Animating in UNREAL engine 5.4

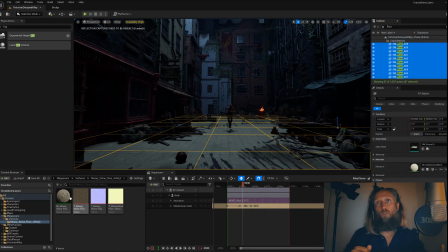[3:51]
As you can see here i'm starting to replace the lights with something that fits to
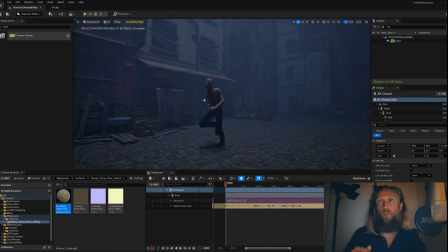[3:57]
the tone of what i'm looking for and here
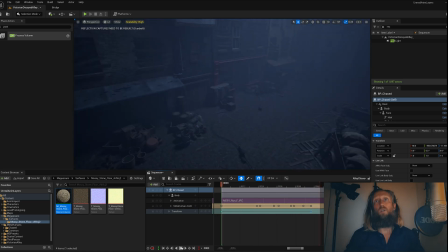[4:02]
i am putting the character in the overall plugin i want him
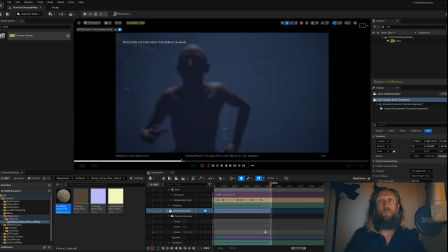[4:07]
to run from one end of the alley to the other and i'm timing that out and i'm
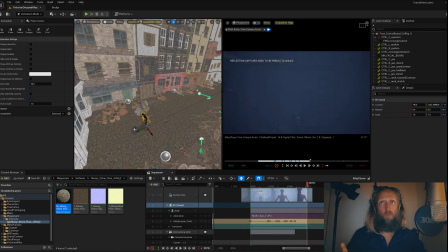[4:12]
putting my base camera positions
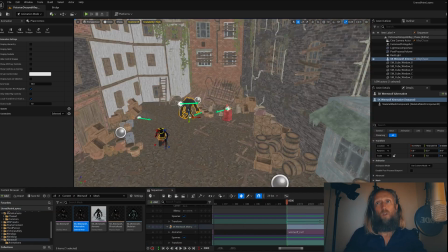[4:17]
I'm gonna add in my werewolf and do the same and now we can see I have the overall blocking
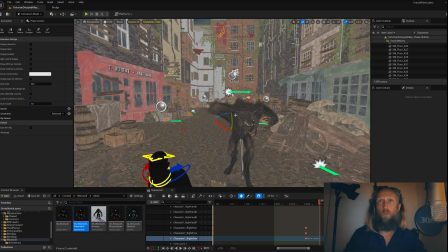[4:25]
setup they are both running from one end of the other to the other and the camera is following them and as you can see my camera starts a little
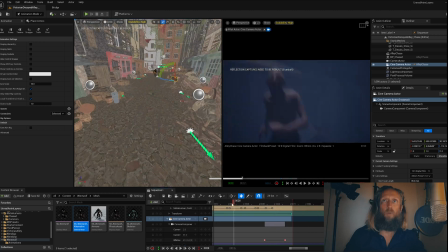[4:33]
bit more sideways and then ends up a bit more frontal in this
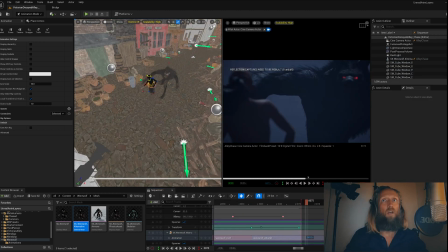[4:37]
particular instance I'm using 85mm lens because I want
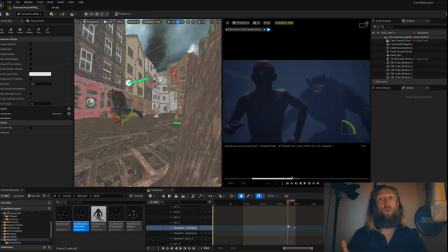[4:42]
the werewolf to look a bit more scary and
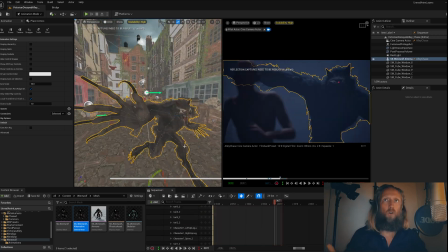[4:47]
big if i was using a longer lens or i mean a wider lens
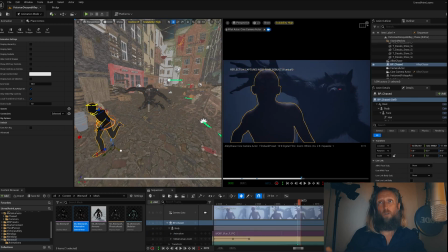[4:52]
they will look smaller in comparison to the man and i want him big so by using
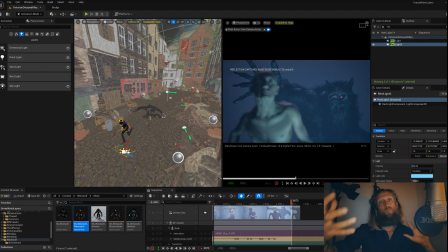[4:57]
an 85 millimeter lens the perspective
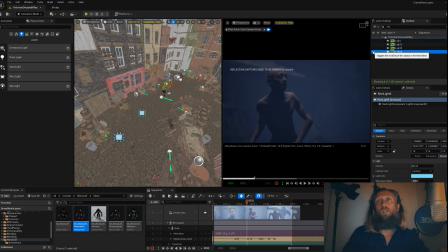[5:02]
is more compressed and he will look bigger and as you can see i'm also adjusting
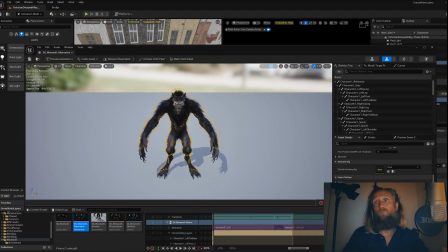[5:07]
lights as i keep going since i like to build the lights as i'm building my
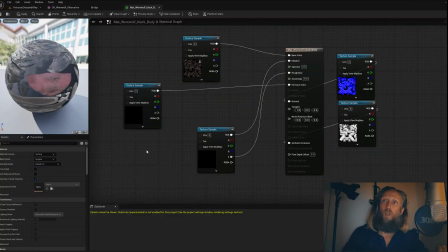[5:12]
scene to build some atmosphere while I'm animating
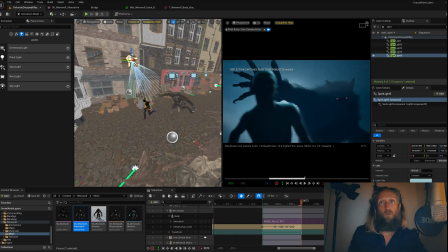[5:17]
and now I have blocked out the main distance and the main action is going
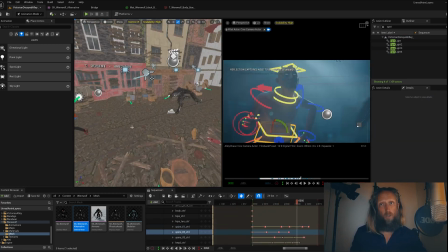[5:22]
to happen in the shot I'm gonna keep polishing the animation I'm adding a bit more life
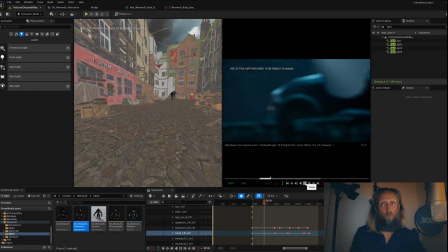[5:27]
to his arms since they are very loopy it's the same animation just repeating over
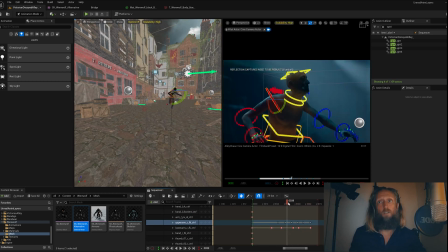[5:32]
again and using these layers I can add some variation to the arms and make it a bit more alive
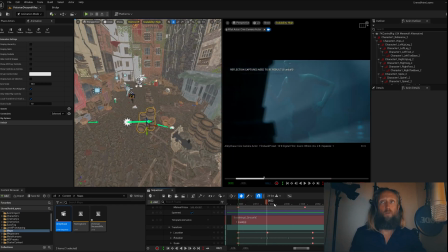[5:42]
this is really amazing it's really great for the workflow once i have polished up the animation
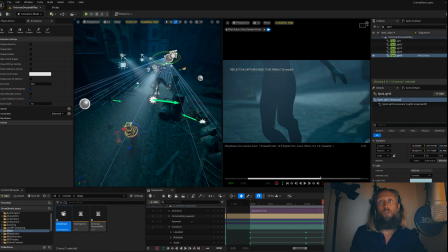[5:49]
i am adding more lights to the scene to give the right atmosphere that i want for this
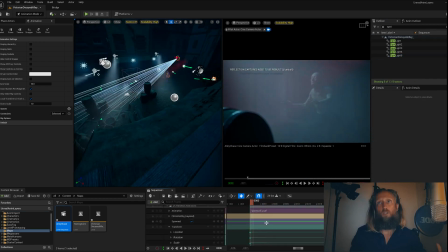[5:57]
particular shot and i want the shot to start with some dramatic shadow over the ground
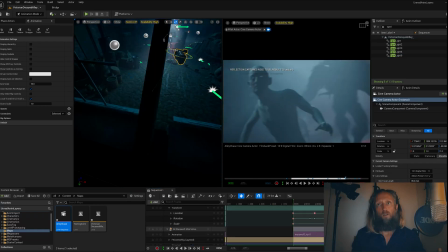[6:03]
seeing his feet running and we see the shadow of the wolf and the camera pans up and reveals the wolf chasing the
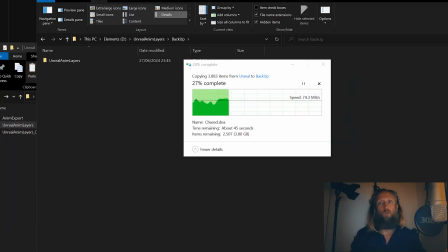[6:11]
And here's a quick reminder, please make sure to back up your scene several times a day. You will thank me for this. I'm adding a bit of fake volumetrics to the scene and in this instance I'm using these
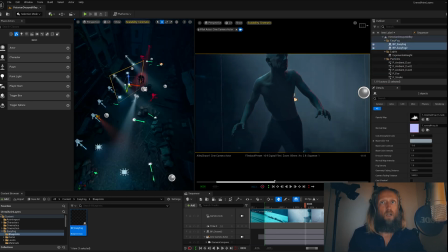[6:27]
EasyFog plates that you can buy on the marketplace. They're created by William Foucher and they are really great.
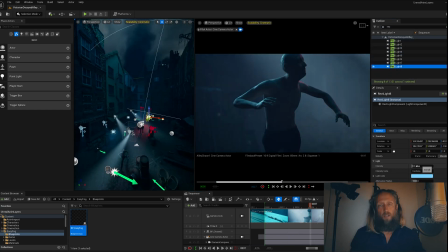[6:37]
Once I'm satisfied with the lights and the animation, I'm gonna render the sequence out.
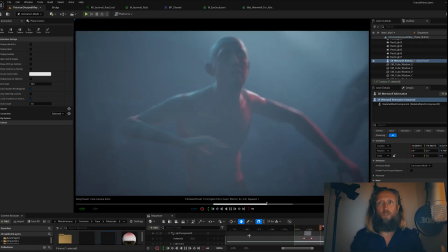[6:43]
I'm gonna talk more about render in a later video.
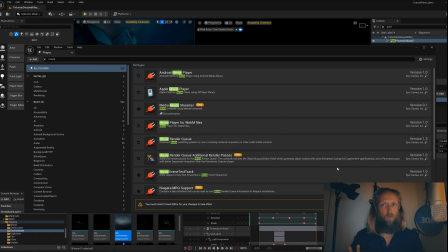[6:47]
And finally, after render, I'm gonna polish it up with a little bit of extra grading to give that extra little push.
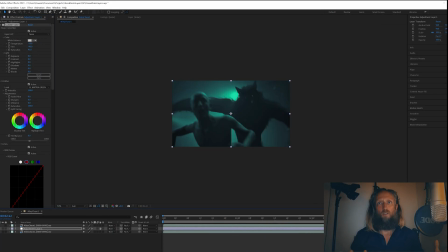[6:56]
Voila! Here's the finished clip. I hope you enjoy. If you enjoy this kind of content, please like and subscribe.